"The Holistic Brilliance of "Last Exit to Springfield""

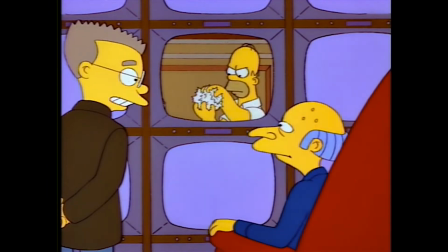For the few watching who maybe haven't seen this episode, it isn't terribly complicated to follow.
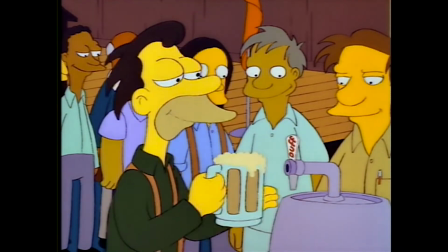The power plant's workers' union contract is up for renegotiation, and Mr. Burns offers a free keg of beer at their union meetings in exchange for the workers giving up their dental plan.
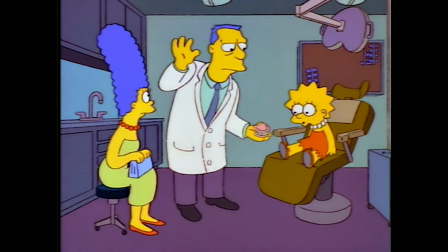Homer speaks out against the new proposed contract because otherwise he would have to pay out of pocket for Lisa to get her braces.
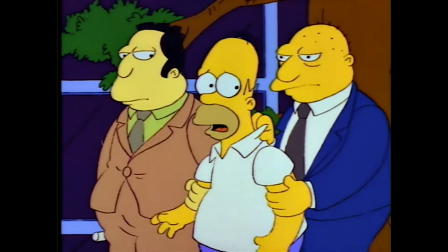He's then made the new union president and subjected to a bevy of hardball negotiating tactics from Mr. Burns,
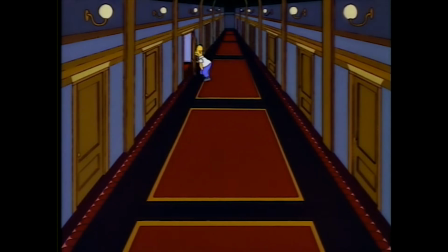but Homer's sheer ineptitude during these negotiations is misinterpreted by Burns as hyper-competency.
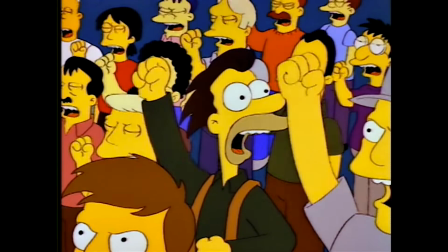With negotiations at a standstill, the workers go on strike,
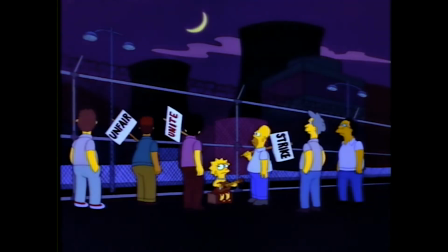which pushes Burns to cut power to the entire town in an effort to demoralize the workers, but ultimately gives in to their demands when it doesn't work,
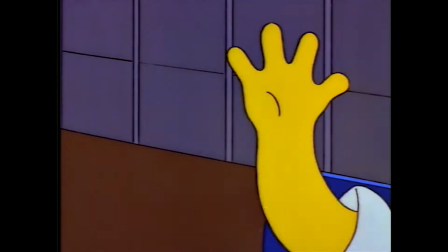as long as Homer steps down from the position of head of the union. Great episode, go watch it on Disney+.
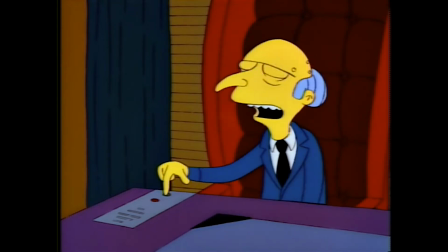Unlike most episodes of the show, Last Exit to Springfield doesn't open with a first act that's only a tangentially related setup for the main plot.
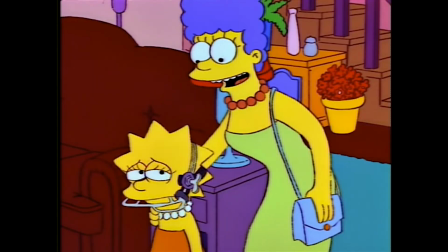It doesn't really have a B-plot either. Sure, the episode cuts back to Lisa being miserable with her comically designed headgear,
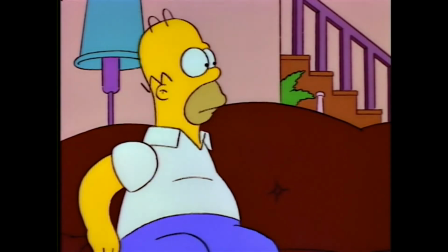but such scenes aren't present to have some sort of story or arc with Lisa,
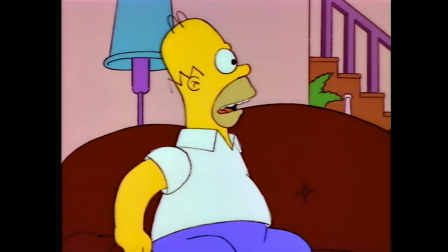but rather to reinforce Homer's story and remind the audience of what it is that's at stake.
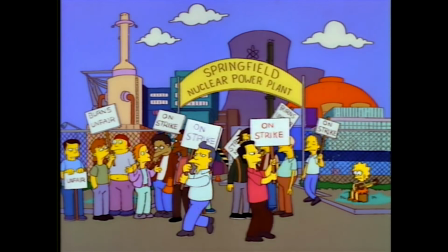At its core, Last Exit to Springfield is an episode about the common man, blue-collar workers,
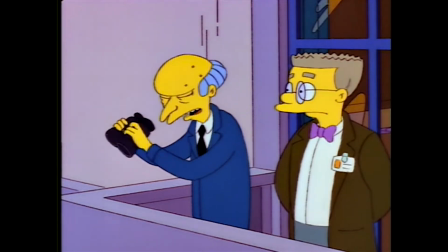fighting for their rights against a system that values money over the well-being of their fellow man.
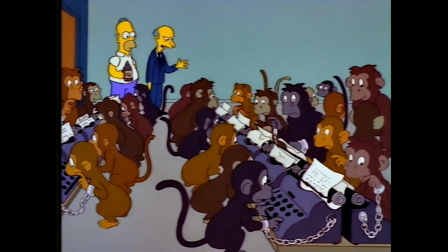And just about every aspect of this episode supports this theme or otherwise is rooted in these characters and these circumstances, even the jokes and gags.
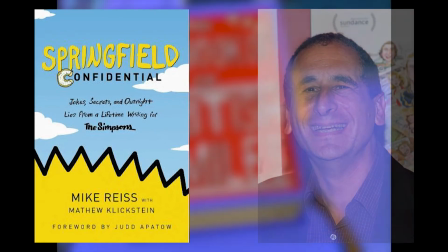In his book, Springfield Confidential, Mike Reese, who has been a writer on the show since the very first season,
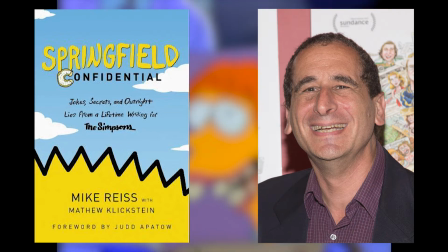and co-ran the show alongside Al Jean when this episode was produced, goes into great detail about the process of producing an episode of The Simpsons.
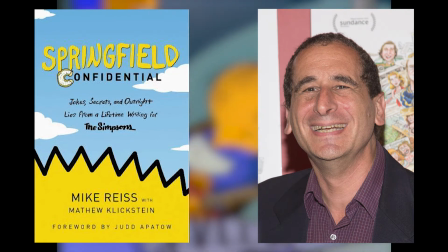He also discusses some of the more unique aspects of the creative process behind the show, from the egregious number of rewrites to his own personal belief when it comes to writing comedy.
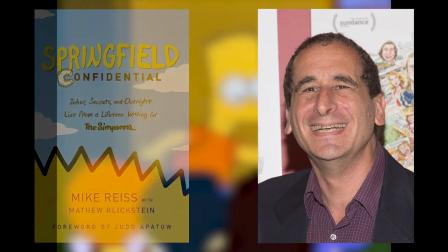Quote,
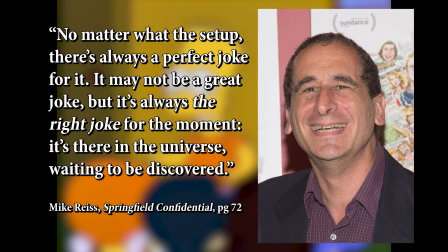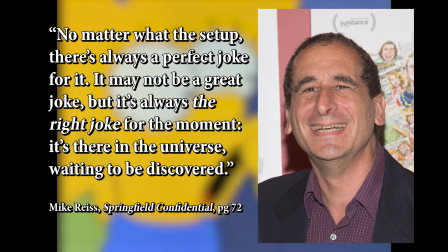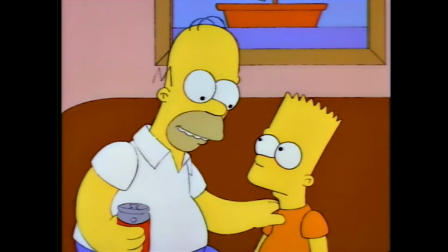Unquote. Last Exit to Springfield may not have been written by Reese.
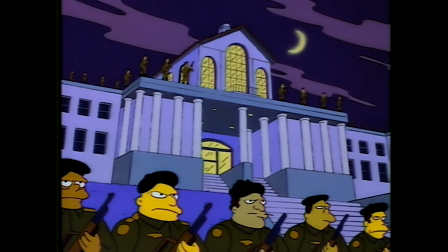It was co-written by Jay Kogan and Wallace Walidarsky, but it was produced during his tenure running the show with Al Jean, during which both of them were also a part of the writers room,
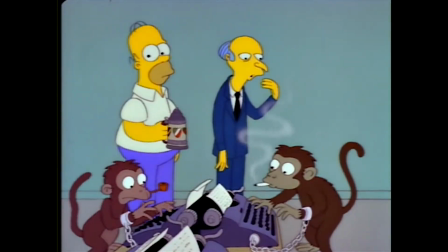which constantly rewrote and reworked every script that came through that wasn't written by John Swartzwelder.
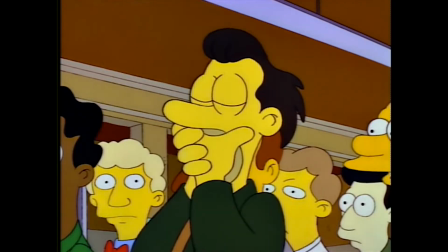This episode is brimming with jokes, gags, and clever writing in service to its themes.
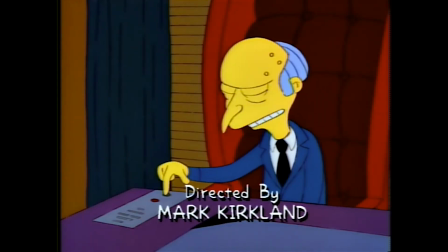From the episode's opening sequence, we clearly establish who the villain is and why.
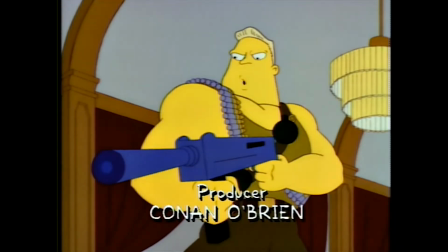McBain is a series of movies within the Simpsons universe, which normally serves as a vehicle to parody big-budget Hollywood action movies and 80s action heroes,
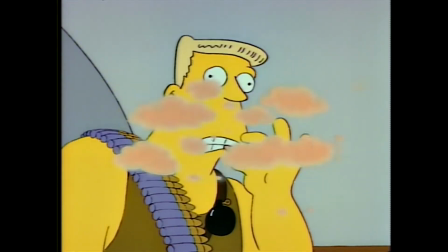Arnold Schwarzenegger in particular, through McBain himself, played by the character Rainier Wolfcastle.
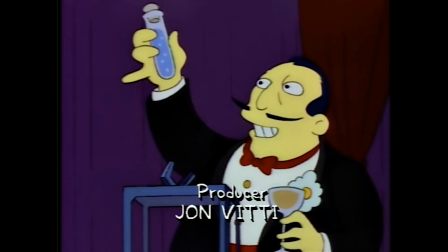The villain of the movie, Senator Mendoza,
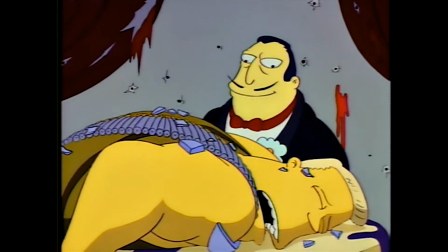revels in human misery, which is so cartoonish in its flagrant cruelty that the Republican Party is probably taking notes as we speak.
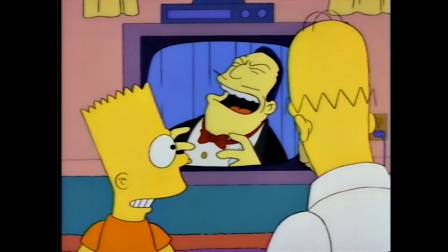We pull back to see that Homer and Bard are watching the movie on TV, and Homer reassures his son that nobody is actually that evil in real life,
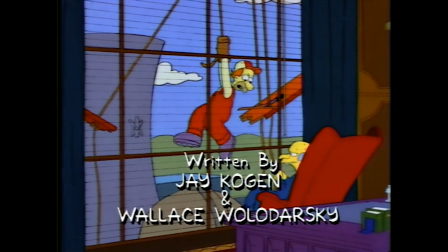then smash cut to Mr. Burns laughing maniacally at his window washer clinging for dear life outside his office building before closing the curtains,
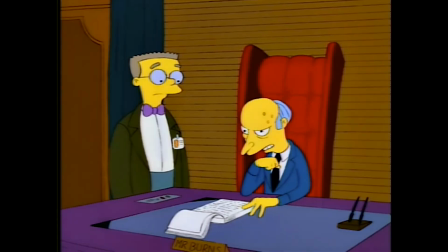allowing the window washer to fall to his death, and then proceeding to plot to take away his worker's dental coverage in order to save money.
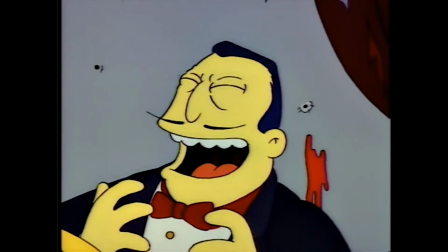It doesn't take somebody with a bachelor's degree in film to explain why this sequence works as well as it does, but I'll do it real quick anyway in case you missed it.
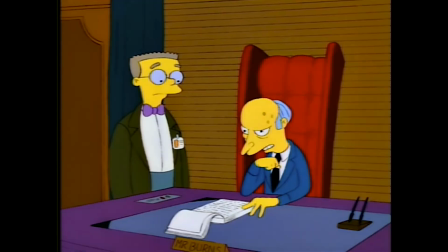It's funny, swift, has immaculate timing, and establishes what the foundation for this episode's conflict is going to be.
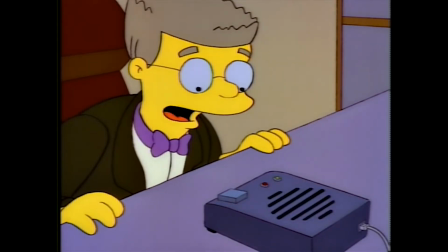It also establishes in a matter of seconds why the plant's union leader is unavailable through a joke about Jimmy Hoffa.
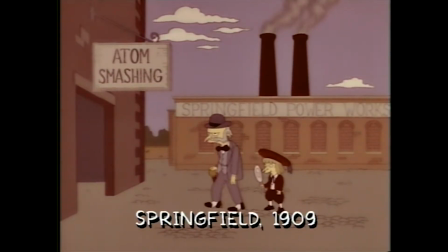What the hell?
And through a flashback stuffed with even more jokes, offers a hyper-abridged history of the struggle between workers and management while
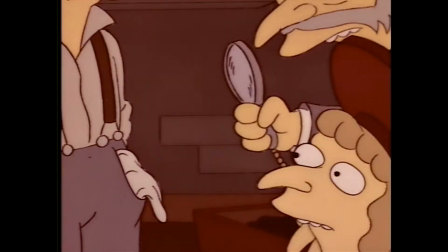communicating why workers' unions are needed in the first place to protect the workers,
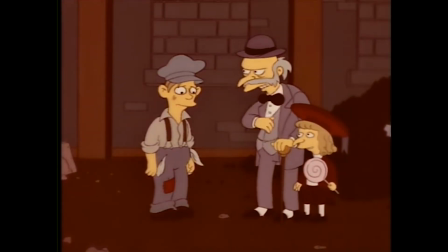who are the ones who actually generate capital and their interests.
You can't treat the working man this way.
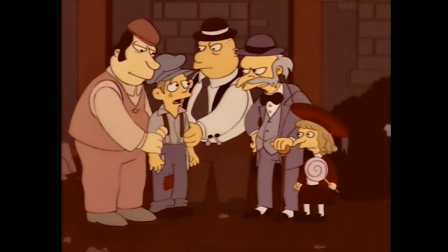One day we'll form a union and get the fair and equitable treatment we deserve.
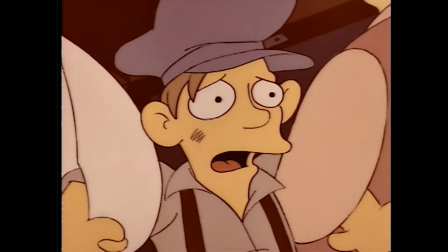Then we'll go too far and get corrupt and shiftless, and the Japanese will eat us alive.
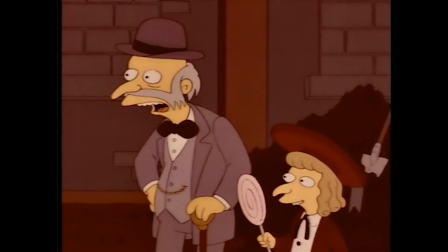The Japanese?
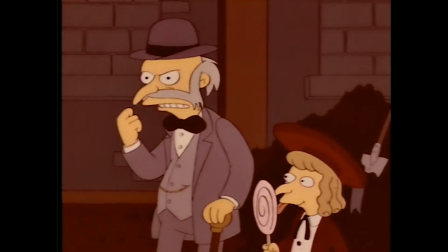Those sandal-wearing goldfish tenders? Ha ha! Bosh! Flimshaw!
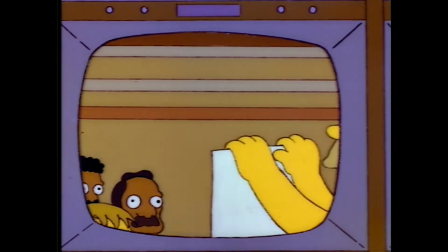This conflict between workers and management continues to be represented throughout the episode.
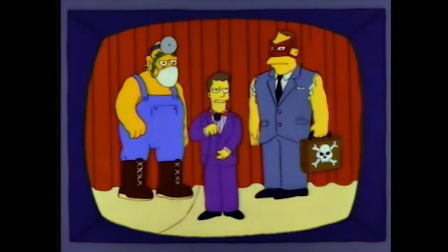Take, for example, the wrestling promo Homer sees on TV. It's for a deathmatch between Dr. Hillbilly, who's dressed like a low-income blue-collar worker, and the Iron Yuppie,
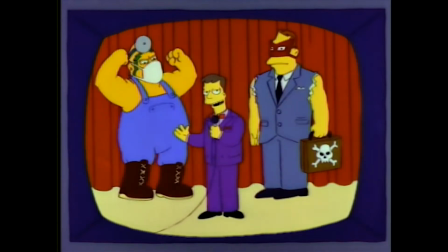who wears a suit and tie while carrying a briefcase, evoking the image of bureaucrats and management types who typically just want as much money as possible,
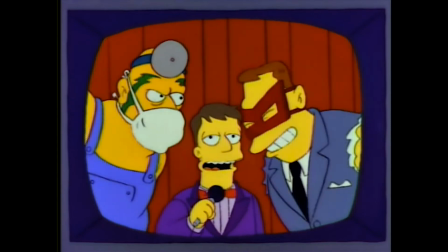the well-being of their workers like Dr. Hillbilly be damned. It's a total non-sequitur, you could cut it out of the episode and nothing fundamentally changes.
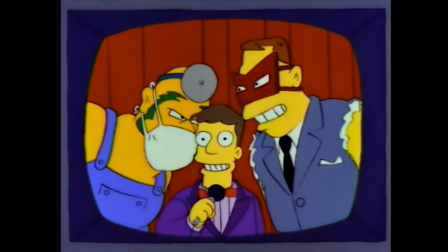But it does reflect the episode's themes and positions Homer on the side of the working class when he says, I hope they kill that Iron Yuppie, because he's so big.
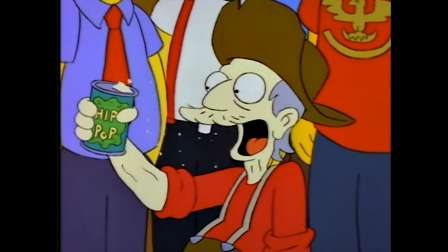In fact, all of the jokes, gags, non-sequiturs,
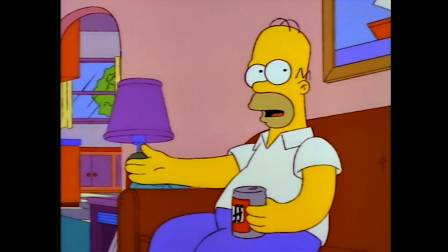and cutaways in this episode are tethered to what is actually going on or being discussed in the particular scene they spawn from.
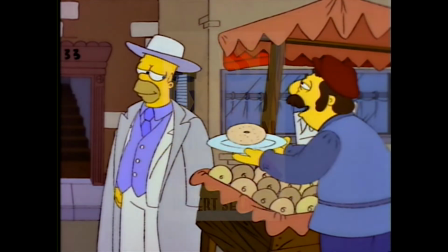Hell, even the title of the episode is a reference to the Hubert Selby Jr. novel Last Exit to Brooklyn,
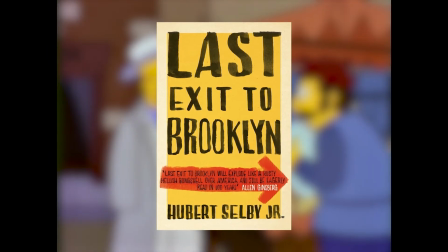which features a subplot about a union representative who becomes corrupt.
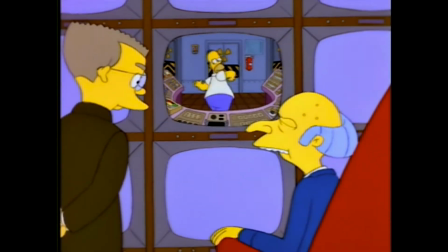Remember that this was a time before DVDs and the like, so viewers wouldn't actually know the titles of these shows.
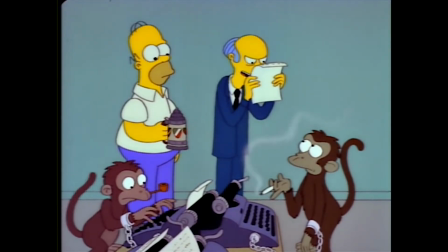This was just an in-joke among the show's writing staff, an esoteric one, but one that helps to support what the show's trying to do.
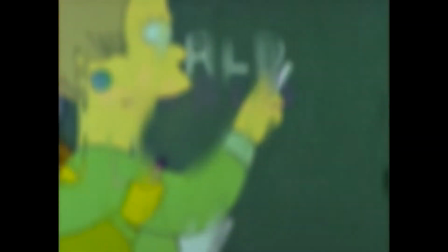One type of joke that The Simpsons frequently dealt with in the 90s was cutaway gags,
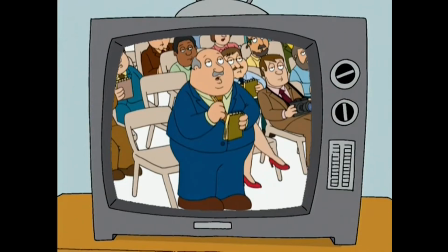but after Family Guy hit the airwaves in the late 90s and reduced cutaways to being almost entirely
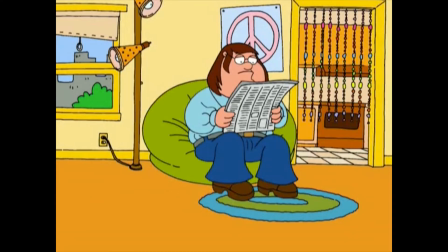fluff with little to no natural relationship to what's happening in the show and caught flack for doing so,
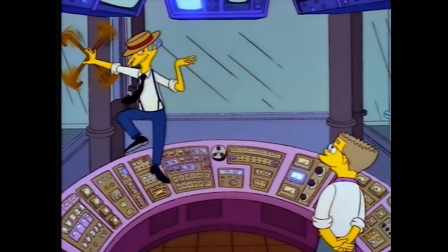The Simpsons eased up on cutaways almost completely. So not only is it refreshing to revisit this episode and see cutaways on the show at all,
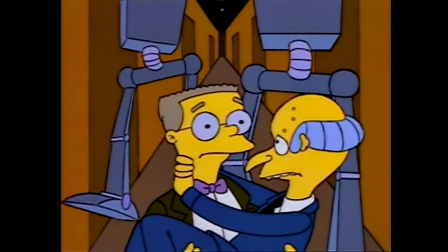but it's gratifying seeing them naturally spawn from the scenario, like with Homer's flashback to the Strike of 88,
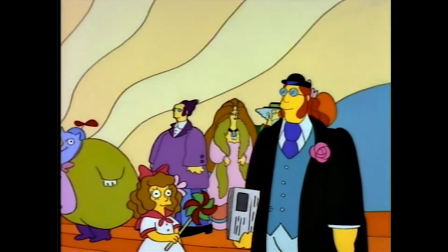or Lisa's laughing-gast-induced hallucinogenic trip involving these Liverpool lads in their...
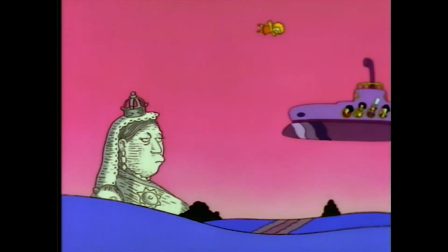purple submersible.
Look out for the campy drawing of Queen Victoria!
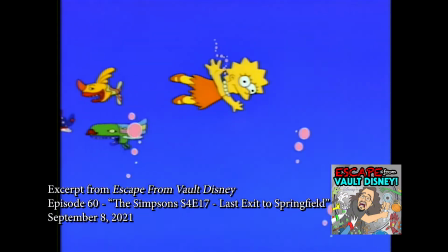It was just so nice and kind of peaceful. I know we were earlier making the comparison to family guy cutaway gags.
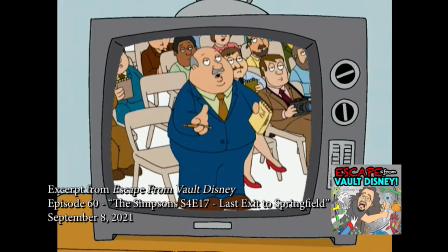Right. A family guy cutaway gag always feels very in your face.
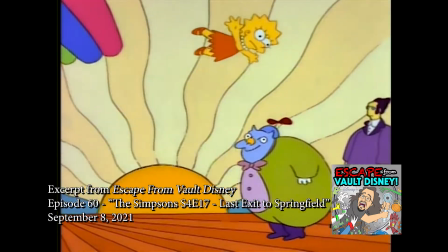Yeah. Whereas this just feels nice and fun. It doesn't feel jarring or disjointed.
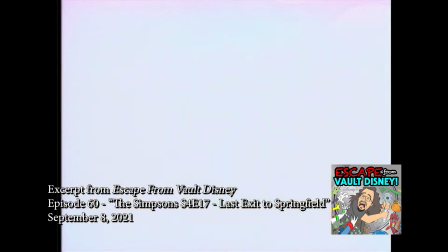Like, I really enjoy how they transition in and out of them because it felt like it added to the episode rather than just being like,
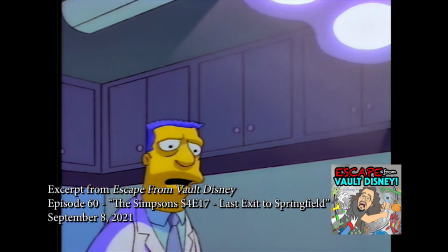oh, you just need an excuse to make this one joke. Okay, well, Lisa's going to be on laughing gas. Let's do a sequence where she's tripping.
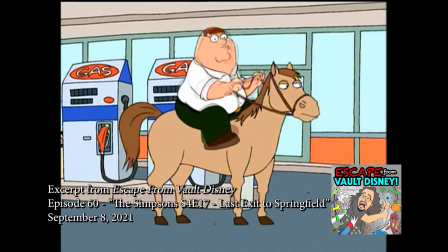Family Guy's version of this would have been Peter's at the gas station or something like, Oh man,
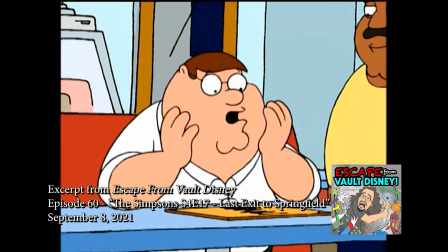this is worse than that time I found myself in that concept album, and then they wouldn't even go for like the Lisa in the Sky thing.
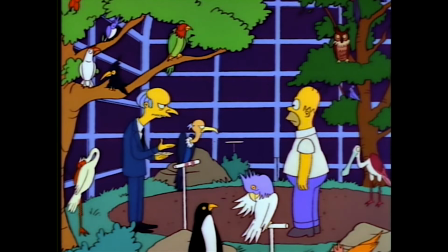You think that's bad?
But in order for there to be conflict in any story, there have to be opposing forces to conflict.
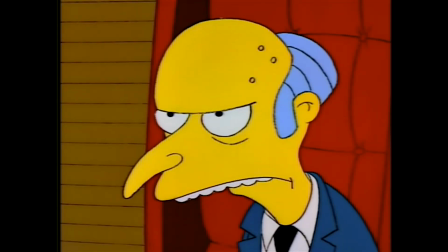Mr. Burns is straightforward enough and doesn't require much dissection. In fact, my breakdown of the opening couple of minutes outlines his role in the episode quite well.
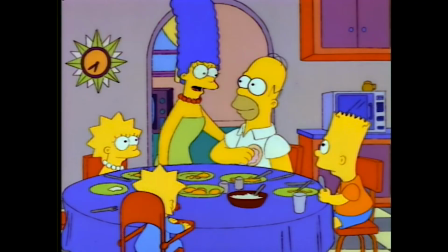But Homer requires a bit more exploration.
Woohoo!
People who haven't watched much of The Simpsons or have only watched episodes from
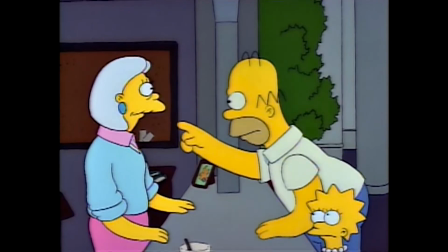more recent seasons may see Homer as a bit of an impulsive jerk with anger issues.
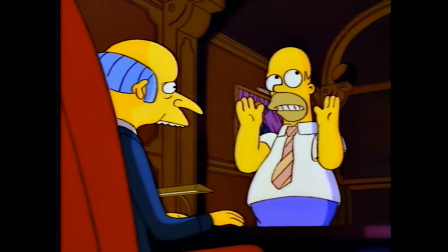The name jerk-ass Homer used to describe the flanderization of his character post-Golden Age is ubiquitous, even to the show's current writing staff.
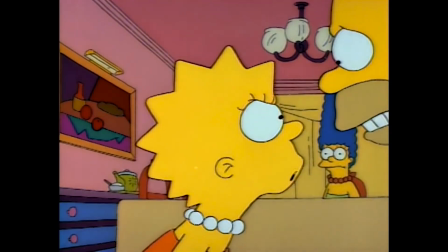But Homer Simpson wasn't always quite like that.
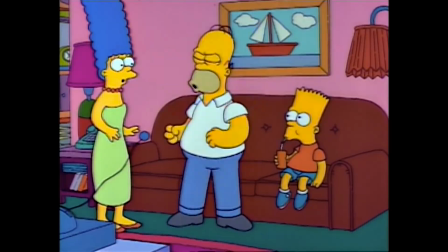In the Golden Age, Homer was a more outwardly caring father, and while he did still have anger issues and an impulsive streak,
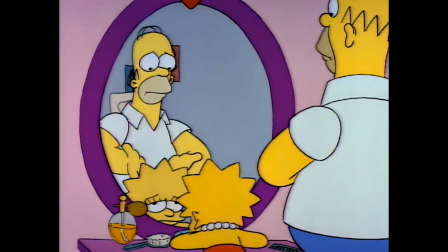rarely was he willfully neglectful or outwardly malicious.
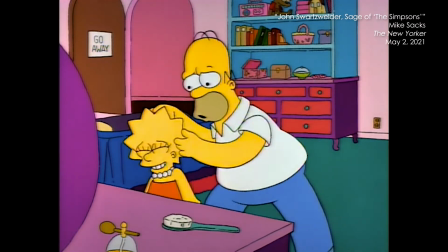Notorious recluse and acclaimed Simpsons writer John Swartzwelder would approach the character as though he were a big dog,
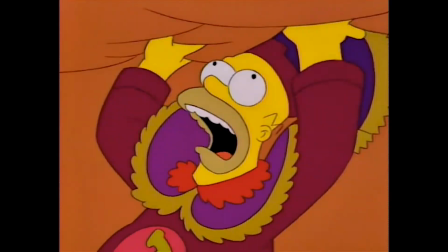not completely aware of what was going on around him all the time but still having an incredible lust for life.
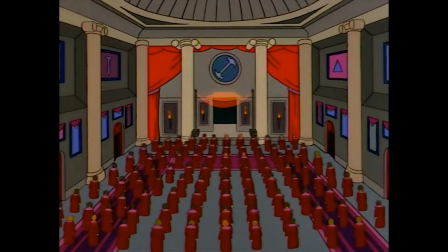The way he saw it, as long as you write Homer like that, you can't go wrong. Homer in this episode is treated somewhat similarly.
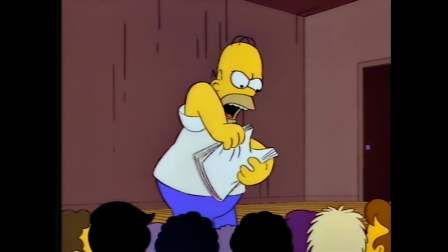He's single-minded, oblivious, somewhat selfish but far from malicious, and a bit of a slow thinker.